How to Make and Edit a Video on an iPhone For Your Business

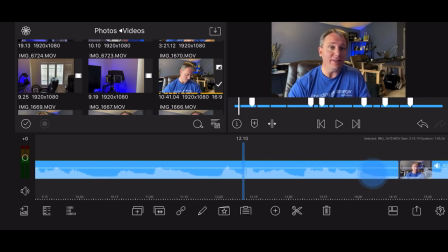(20:34)
So I'm going to show you how to do shifts in the camera right now to make these cuts look a little bit better. So if we watch this cut right here.
On the iPhone as well. So in today's video, we're not going to...
All right, so you see that the cut is a little drastic. iPhone as well.
So in today's video, we're...
And you can tell that it's a, you can tell that it's cut.
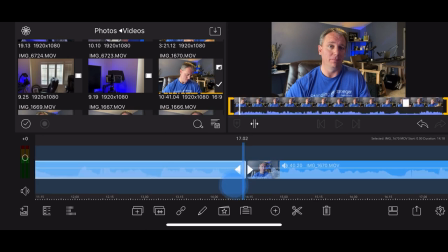(20:53)
So I might make this a little bit shorter, that little pause there. iPhone as well.
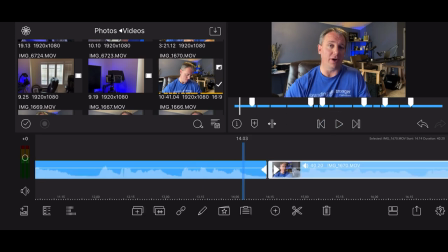(20:59) So in today's video...
All right, so what I want to do is make this transition better. And the way I'm going to do that, I'm going to click on the actual clip. And then once I click on the clip and it's highlighted, I'm going to come down to the center row icons and I'm going to click on the pencil.
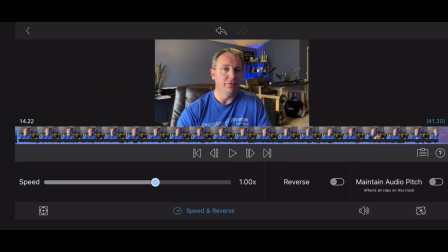(21:14)
Once I click on the pencil, that's going to bring up our editing menu. And what I want to do is I want to come over on the first, I believe it's the first icon here.
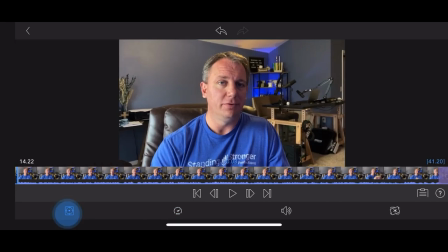(21:27)
Yes. So on the first icon right here, I'm going to click on that. That's frame and fit.
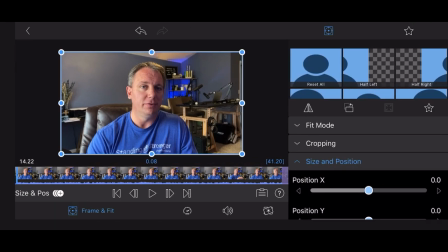(21:33)
And what I want to do is I want to grab one of these corners and I want to
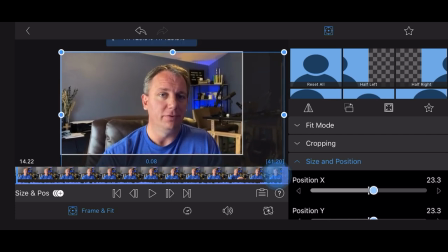(21:38)
pull it out and make myself bigger into the frame. So basically what I'm doing is acting like there's two cameras. And when we make that cut, it is going to zoom in on me so you can't tell that it was a hard cut.
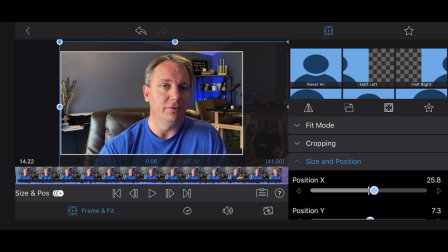(21:56)
So I grabbed one of the corners and I just pulled it out and rearranged, and then I can tap on here and rearrange where I want this. And then once I'm happy with that, just make sure that it's not black on any of the edges.
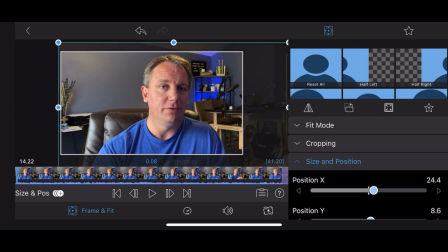(22:11)
Once I'm happy with that, I'm going to go up to the top of the top left of the screen.
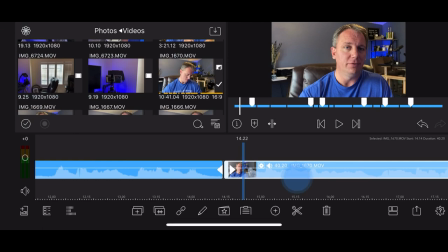(22:17)
I'm going to click this back button. And now what I've done is I've changed the frame. So when it cuts, you don't see the hard cut because I'm moving in onto my face, so it looks like there's two camera angles.
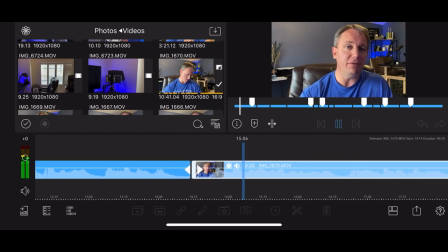(22:32)
So let's look at that.
So in today's video, we're not going to be...
So now let's watch that cut.
On the iPhone as well.
So in today's video, we're not going to be... So now that looks much better because the cut isn't quite as noticeable.
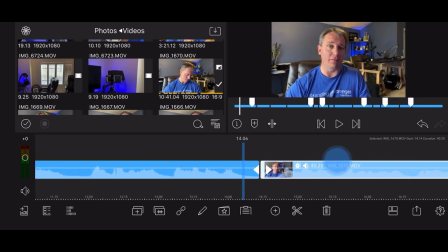(22:47)
You don't realize that I stopped, had to edit. It looks like I continue to go.
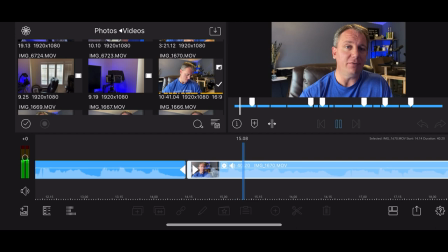(22:52)
It looks like I just took a breath and kept on talking.
As well. So in today's video, we're not going to be using any. So that's really good there.
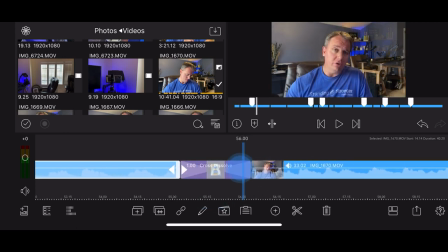(22:59)
Now I'm going to go to the next cut here. So I added that transition there before, but I'm not liking that transition.
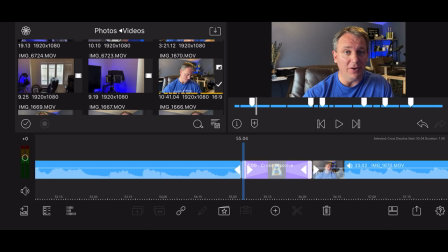(23:06)
So I'm just going to take that transition out. I'm going to click on the transition, and then I'm going to click right here on the trash can right there. Okay, now, so since I've already adjusted this first clip right here,
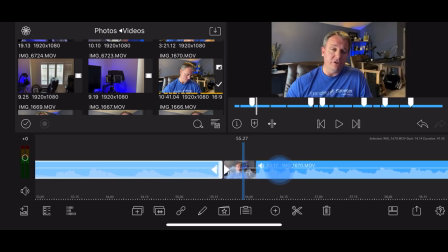(23:21)
now watch, it's automatically going to come out and it looks like a seamless transition from one angle to the next. Now let's watch that cut.
To the video. All right, so quickly a couple things. Number one, you want to make sure that the lighting is good where...
All right, so there we go.
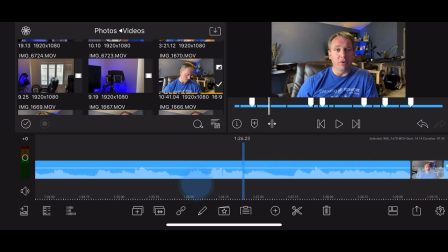(23:37)
Now I'm going to go to the next one. I'm going to show you how to do this one more time and then... I'm going to finish this off camera and show you a couple other tricks. All right, so let's look at this cut.
Shade, so you're not actually squinting in people.
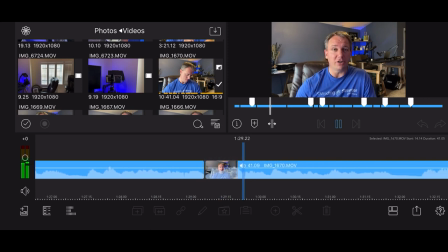(23:52)
All right.
You're going to want to be in the shade, so you're not actually squinting in.
All right, so now let's do this again.
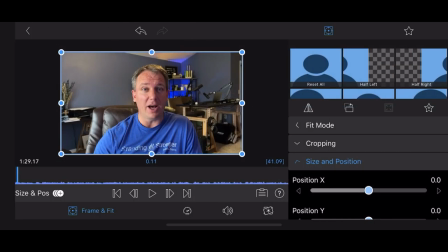(23:59)
We're going to select this clip right here. We're going to click the pencil icon right here, and then we are going to grab a corner and drag it outwards.
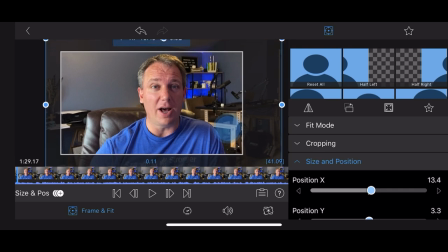(24:08)
And then I'm going to just touch anywhere and reframe myself into the frame.
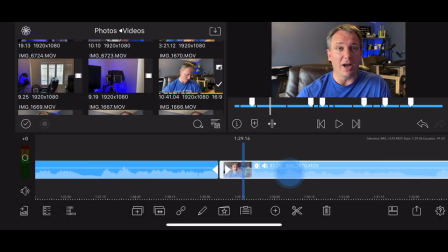(24:14)
And then I'm going to go to the top left and click the back button. And now it's a better transition.
I'm going to be in the shade so you're not actually squinting and people can actually see your eyes.
Now I just cut into here into a closer view.
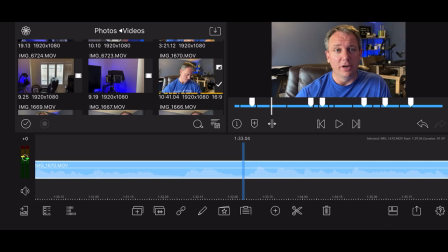(24:30)
Now I want to cut into a further, the regular view again. So I stopped it right there. I'm going to click the scissor icon.